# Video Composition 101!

Hey, all right, let's talk composition. I think composition is very important if you're trying to come off as professional in your video content. I can't tell you how many times I've seen video made for social media and the framing is all off, or you can barely see them, or the person is placed against a blank white wall, or the camera's angle is all wonky, or so many slight mistakes that scream to the audience, I didn't take the time to plan any of this out. But let's start by talking about exactly what composition is. And the short answer is, it's the strategy for anything that's happening within the frame. Whatever is going on inside the four corners of your video is considered a compositional choice. Now, on its own, it doesn't seem like a big topic to discuss, but us human beings have an innate sense of beauty or things we find aesthetically pleasing.
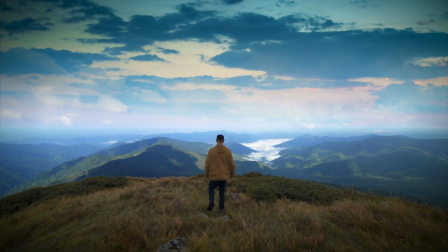So understanding how those things work and utilizing them in your videos will make your videos stand out and get them more attention. There are tons of different rules or style choices you can make when talking about composition, but for this video, I'm going to go over my top 6 composition rules to get you started. And remember, I use the term rules here loosely. These are artistic choices that you can make, not strict mandates you must adhere to. However, these elements are almost all universally admired,
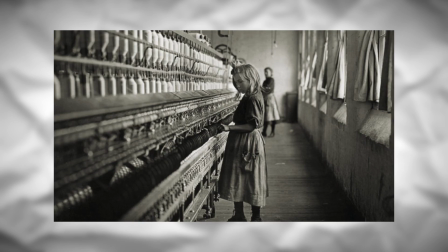and if you look at famous photos or shots in movies, you'll find that most of them use these rules to some degree.
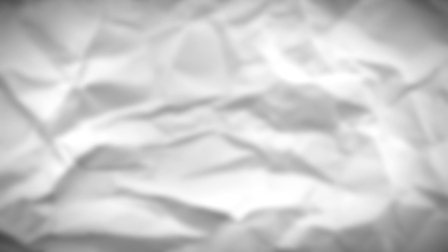All right, the rules we'll be going over today are the rule of thirds, leading lines,
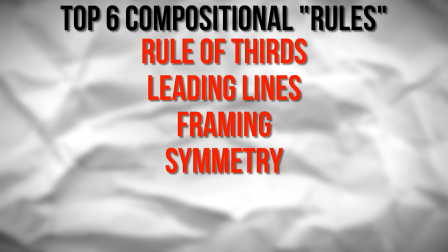framing, symmetry, contrast, and finally, filling the frame.
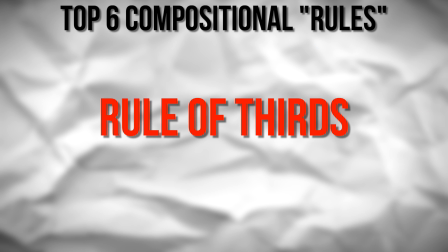Let's start with the rule of thirds, perhaps the most popular compositional technique.
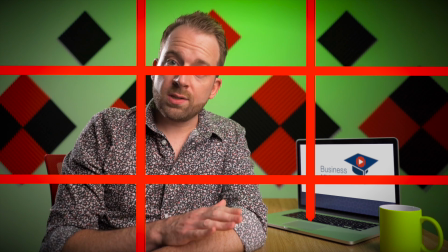If you look at your frame and split it into 3 equal sections on the horizontal and vertical, you're left with 4 lines that intersect with each other. This is the rule of thirds, and where these lines intersect are called the hot points.
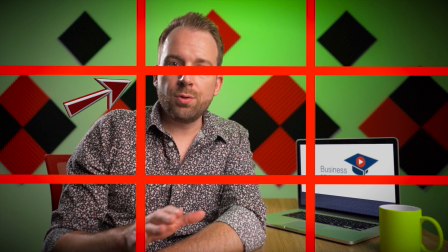By placing your subject around these hot points, you can create a balanced and visually pleasing image. This technique has its roots in the golden ratio, or the Fibonacci spiral.
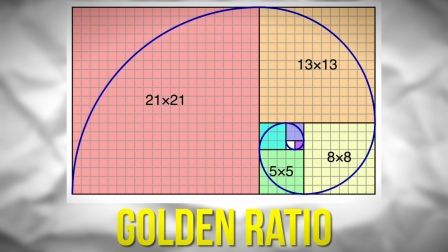The golden ratio is oftentimes dubbed as the perfect number or nature's number, as so many natural elements can be found utilizing this ratio.
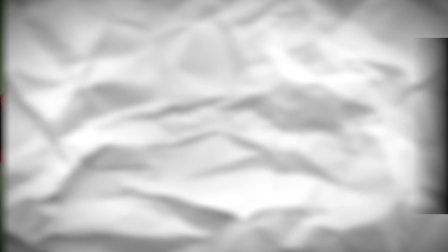And since it's found so often in nature, it's probably why we find many of these natural phenomena beautiful.
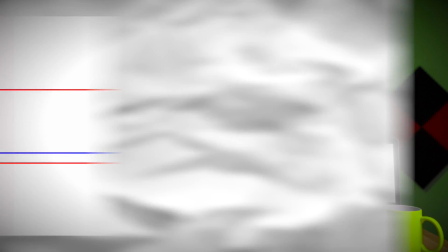But since the Fibonacci spiral is pretty hard to visualize, some people believe the rule of thirds was invented as a kind of half measure and a way to get
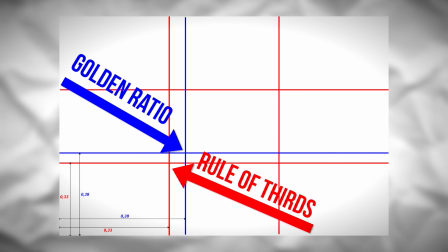photographers and artists most of the way there without taking forever to line things up. So place your subject around these hot points and you'll find that a lot of the time you'll come up with a nice balanced image. In fact, I'm utilizing the rule of thirds for all of these tutorials, so if you like the way these look, it might work for you as well.
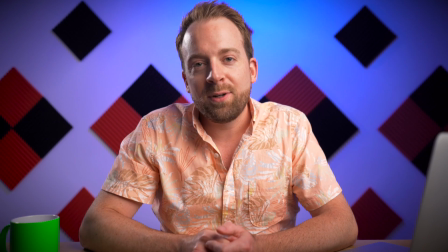Just remember, it won't work perfectly in every situation. Centering yourself in the frame can also provide a really pleasing look and actually make you look like the authority on a subject. You'll just have to try it out and experiment and see if you like the way it looks. Next, we've got leading lines. If you can pull this one off, you can make some really cool looking images. However, a lot of the times we aren't in environments that lend themselves to using this technique.
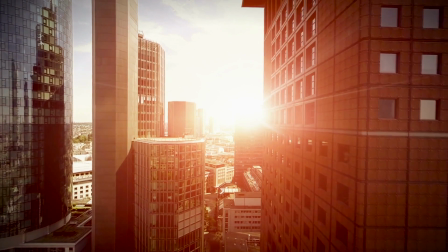Leading lines are when you use other elements in the frame that naturally point in the direction of the subject.
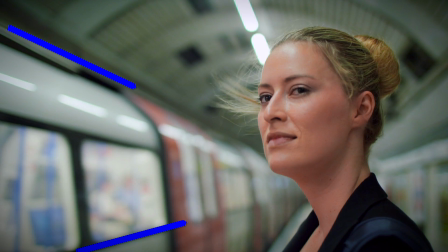It's a way of focusing the viewer's eye towards where you want them to look, and when you couple it with the rule of thirds, it can actually be really visually appealing. Sometimes setting up your camera gear on the far side of a table or something with a long straight edge can help you achieve this effect. Just remember to use this sparingly, as it's pretty dramatic and could distract from your topic.
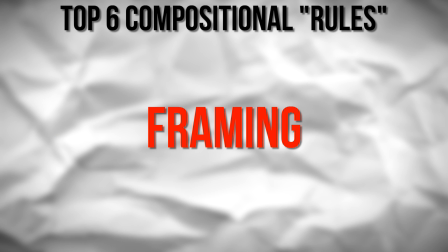Next is framing. Framing is pretty straightforward and has a similar effect to leading lines.
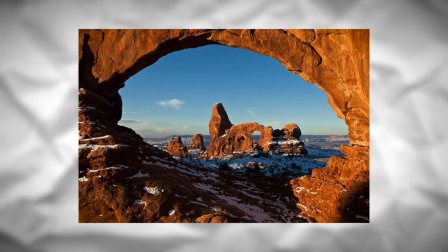It's using other elements around you to frame your subject, creating a frame within a frame. Again, the goal here is to show your viewer what you want them to focus on. You can use an actual door or window frame to achieve this, or utilize other elements that are more subtle. This one can be fun, so look around your space and see if there are elements you can use as a frame. Symmetry.
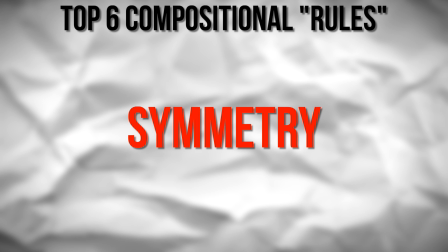Okay, symmetry is an easy one, and one that most of us are familiar with to some degree. We humans love balance in our visuals.
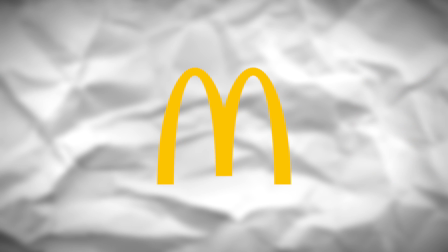So many famous icons or logos utilize symmetry to give them a very satisfying look, and you can do the same with your compositional choices.
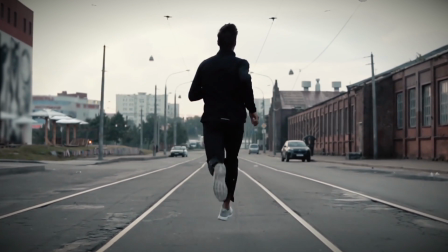Finding a place to shoot where your shot is the same on either side helps to, again, pull the audience's eyes towards the center of the frame and on you.
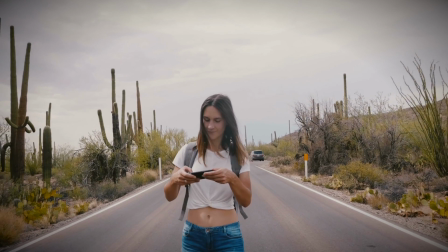Plus, symmetrical shots can be beautiful, so that initial eye-catching element works in your favor when people are exposed to your video while scrolling their news feeds. Anything eye-catching is a big win for social media video. Filling the frame. This is a super easy concept that I see so many people fail on, and it goes a long way to making you appear professional on video.
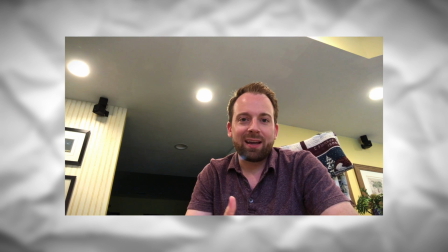I oftentimes see people not using the entire frame when creating their content.
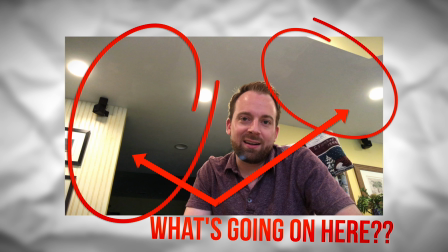Their head will be halfway in the middle of the frame, or they're too far away from the camera, or the camera angle is pointed up.
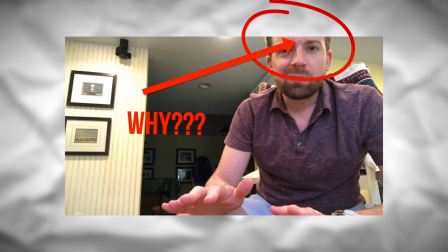Utilize the space you have and maximize the frame's real estate. Position the camera and yourself in a way that you actually fill the majority of the frame so it looks like you planned this out.
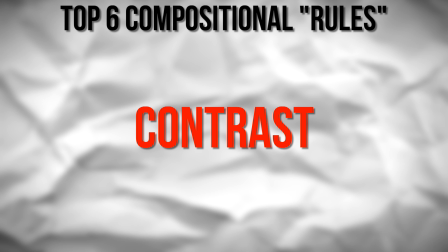And finally, let's talk about contrast. Contrast can be defined in several different ways.
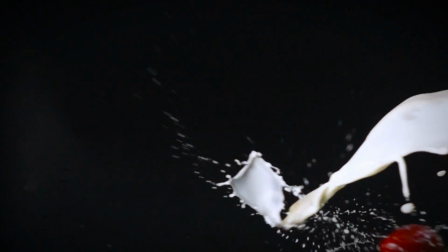We can talk about color contrast, contrast in lighting, or even focus contrast.
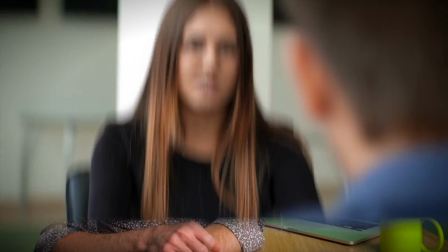The point is, our eyes are naturally drawn to contrast of all different types. Contrast is even utilized in character development in movies, where one character's personality and traits are very different from another.
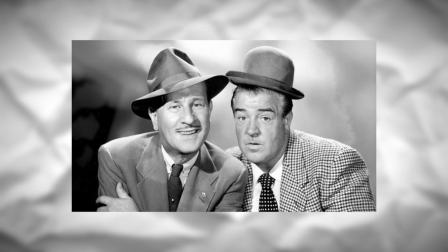In comedy, this shtick is called the funny man, straight man routine, and is repeated endlessly in every comedy movie since the dawn of motion pictures.
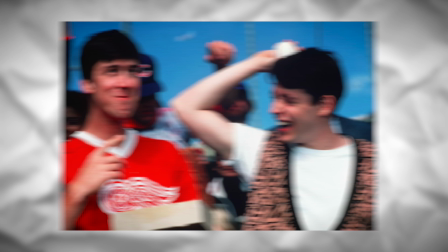One character is wacky, the other character is sensible. Contrast. Visually speaking though, contrast works really well when you can utilize dramatic colors and a contrast in focus.
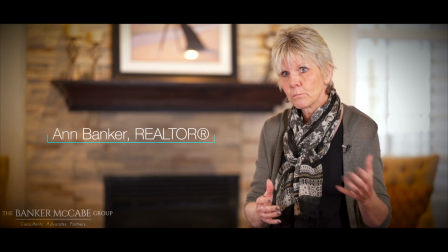Focus contrast is when either your foreground or background is out of focus while the other is in focus, and most often it's the background that is out of focus.
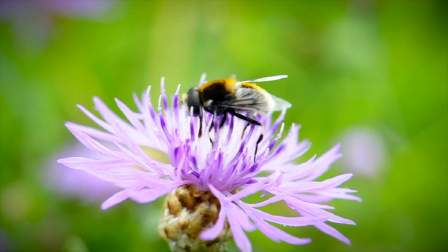By creating a blurred background, you're separating your subject from the rest of the frame, creating contrast and making them stand out.
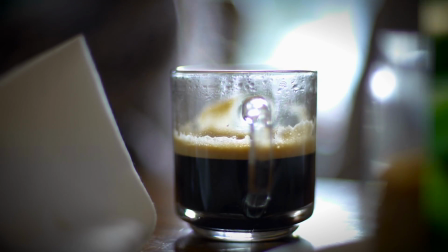You're essentially creating multiple planes in your shot, which, as we've discussed before,
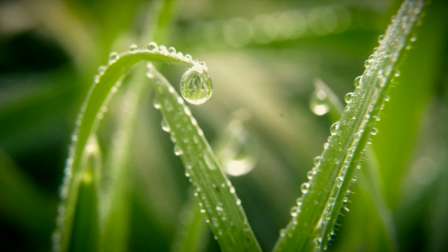gives the illusion of depth, and simulating depth gives videos an immersive and higher quality feel. To create the blurred background, it's best to have a removable lens camera system, like a DSLR or mirrorless camera.
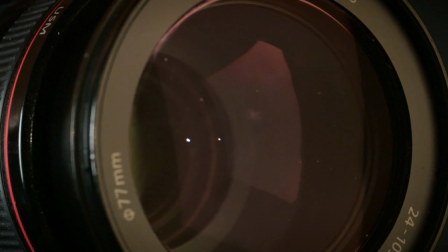If you're using a zoom lens, zoom the lens all the way in and set up your shot so you fill the frame, you're using the rule of thirds or any other compositional choice you've made. Then simply separate yourself from the background and you'll find that the background is blurred a bit while you're in focus. When doing this, make sure you actually have something in your background though, so we can see the contrast. This won't work well if you're shooting against a plain wall. And you don't have to stop at one choice. Mixing and matching these compositional techniques will create ever more dramatic and eye-catching shots.
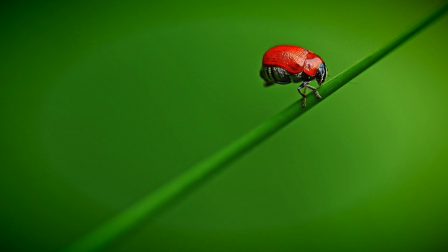So for this example here, we can see a few compositional choices happening. Leading lines, color contrast, focus contrast, and rule of thirds.
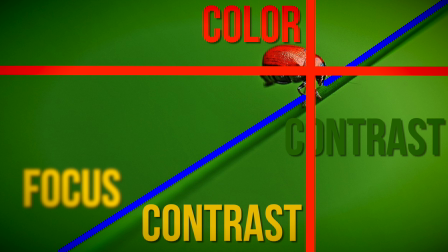Combined, these elements make for a photo that pops and is very eye-catching. The overall goal when thinking about composition is to draw your viewer's eyes to the subject of the frame. And even more broad than that, just making it look like you've made intentional choices when creating your video. If you want to come off as professional, looking like you're trying is pretty important. So just remember, everything that is happening within the four corners of your frame is either a choice or a lack thereof. Try to make everything a choice and you'll find that your videos will look 10 times better than everyone else's. But that's it for composition. If you have any questions, let me know. And as always, thanks for being here.